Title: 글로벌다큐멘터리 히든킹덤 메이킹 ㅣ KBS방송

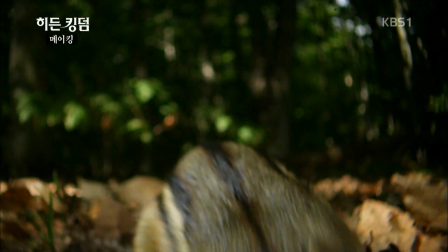야생을 카메라에 담을 땐 먼 거리에서 망원렌즈를 이용하는 것이 일반적이다
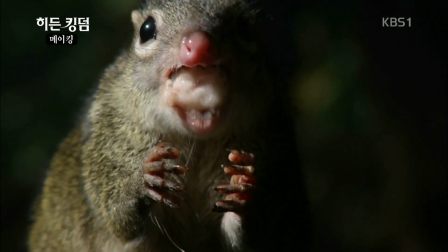하지만 히든킹덤은 달랐다 가장 어려웠던 점은 작은 동물들의 시선에 맞춰 그들이
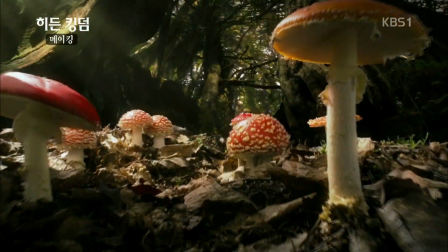보는 세상을 담고 그들이 사는 세상을 표현하는 것이었죠 카메라를 바닥에 닿을 만큼 낮게 내려서 촬영해야 합니다
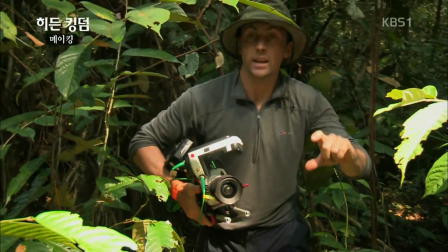이 정도 높이라 쉽지 않죠
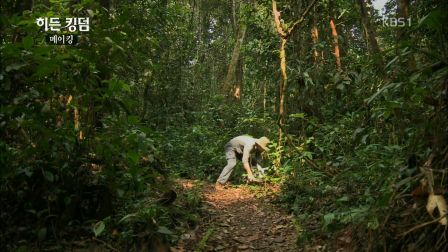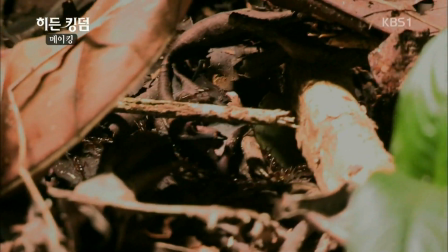2cm가 큰 차이를 만들죠 1cm가 조금 넘는 불개미를 촬영하려면 촬영템의
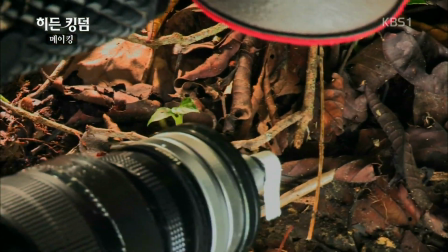몸을 조그맣게 웅크리거나 초소형 카메라 렌즈를 사용해야 한다 이
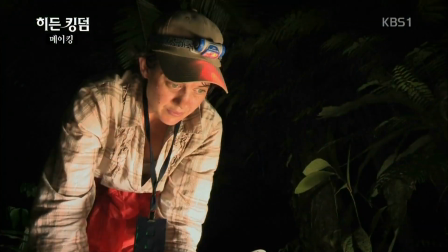렌즈는 크기는 작지만 개미 왕국을 낱낱이 보여줄 만큼 성능이 뛰어나다 이제
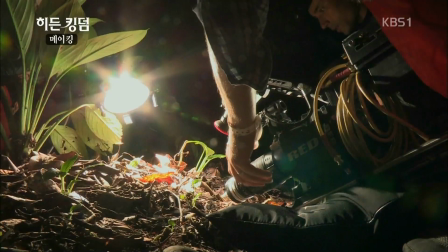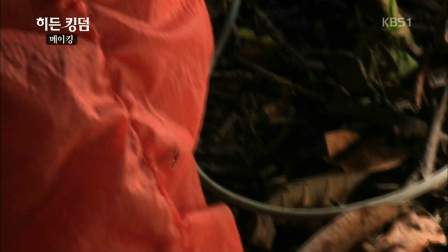촬영템은 개미에 물리는 것만 조심하면 된다
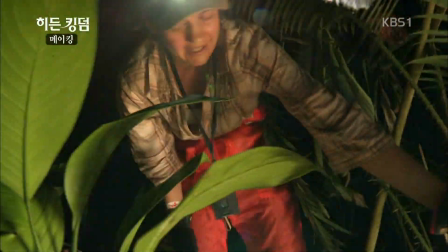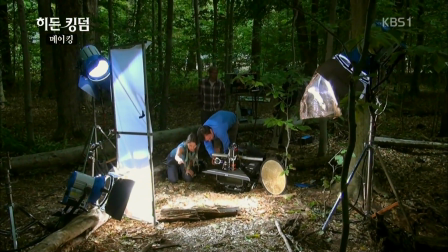한편 촬영팀과 친해진 줄무늬 다람쥐 사이먼은 카메라 앞에서도 겁먹지 않는 모습이다
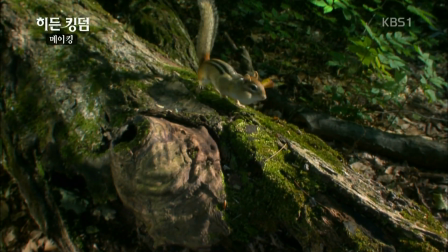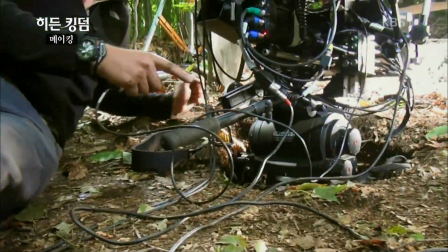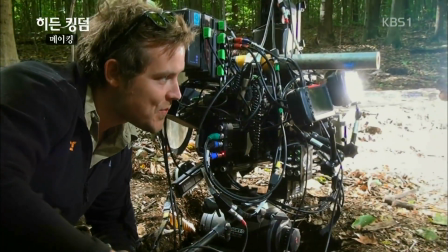도토리를 모으는데 집중하느라 촬영팀은 전혀 신경쓰지 않는다
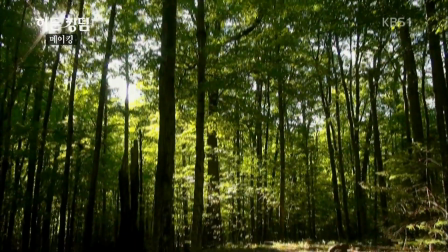야심차게 준비한 시간이 왔다
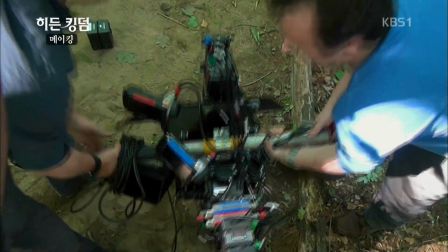뛰어다니는 줄무늬 다람쥐의 모습을 옆에서 촬영할 예정이다 그러려면 특수한
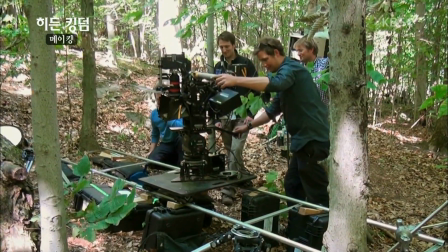촬영기법이 필요하다 긴 레일을 설치했어요 땅은 평평한 편이죠
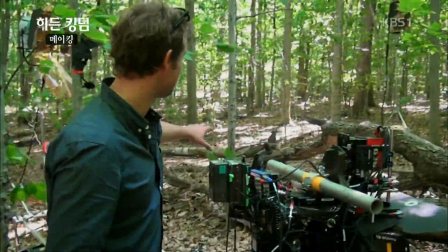이 쓰러진 나무 위로 다람쥐가 뛰어다니는데 그
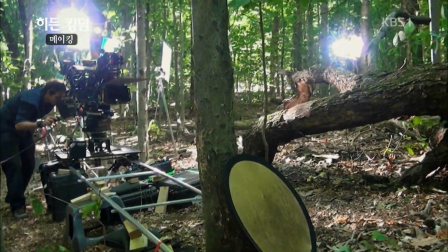모습을 쫓아가며 찍으려고 레일을 설치했죠 잘 돼야 할 텐데요
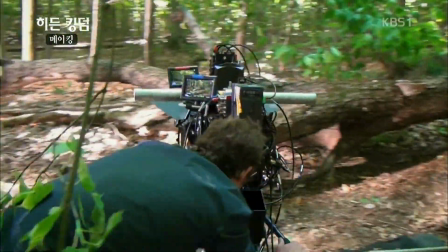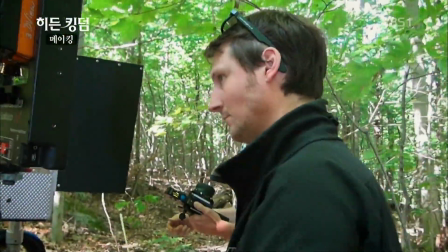사이먼이 뛰고 있어요 아주 좋아요
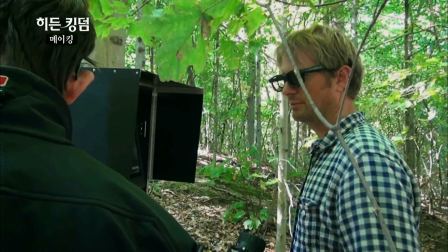괜찮은데요?
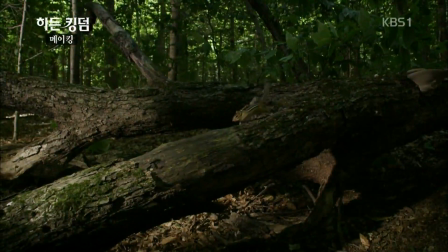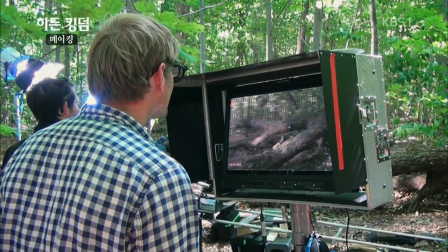컷. 수고했어요.
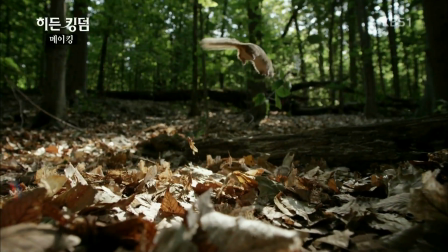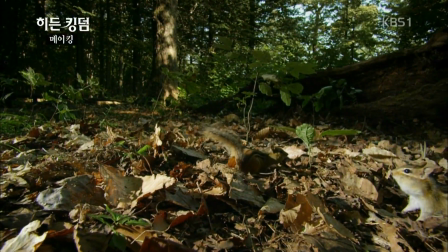두 줄무늬 다람쥐의 만남은 곧 싸움으로 번질 것이다.
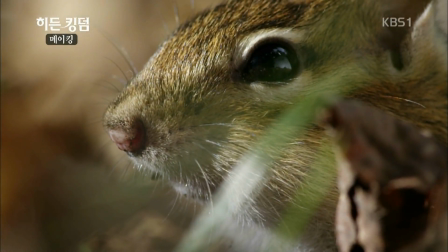줄무늬 다람쥐들은 아주 빠르게 움직이기 때문에 싸우는 모습을 촬영하려면 특수 카메라가 필요하다.
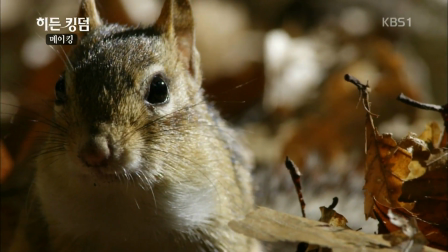좋아요. 근사한 장면이 나오겠어요. 이 카메라는 정상 속도의 약 40배 정도 고속 촬영을 할 수 있다.
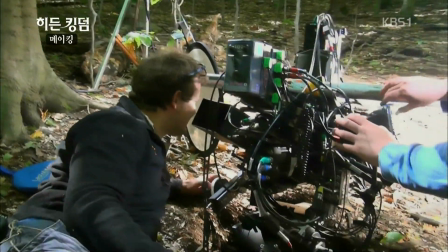잘 맞춰줘요. 네.
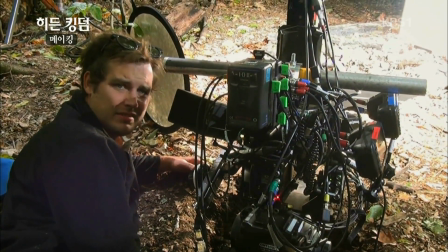싸움은 순식간에 끝났다. 볼까요? 촬영분을 확인해봐야 다람쥐들에게 무슨 일이 있었는지 알 수 있다
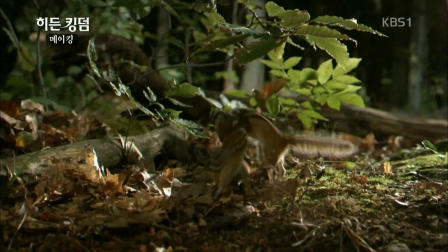대단해
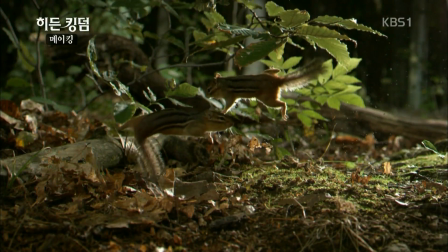굉장한데요?
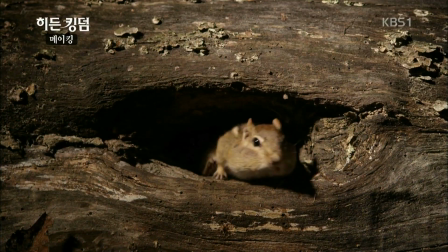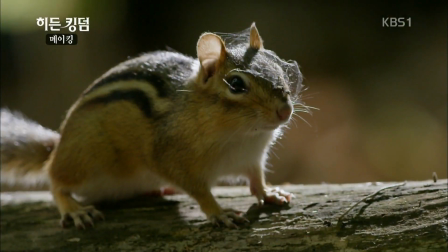다가올 겨울에 대비하려고 고군분투하는 줄무늬 다람쥐들의 모습은 작은 몸집을 가진 영웅들에 대한 감탄을 불러일으킨다
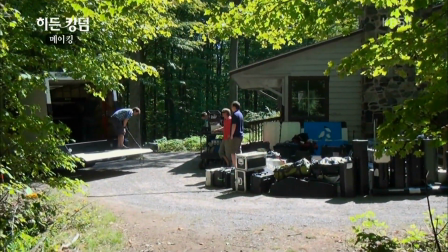이제 촬영은 모두 끝났고 이곳을 떠나기 전에 할 일이 하나 남아있다
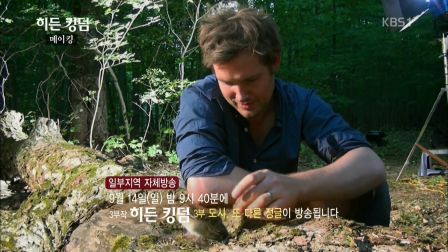안녕 사이먼 그동안 수고했어 이 먹이는 잘 숨겨뒀다가 겨울에 먹도록 해 잘했어?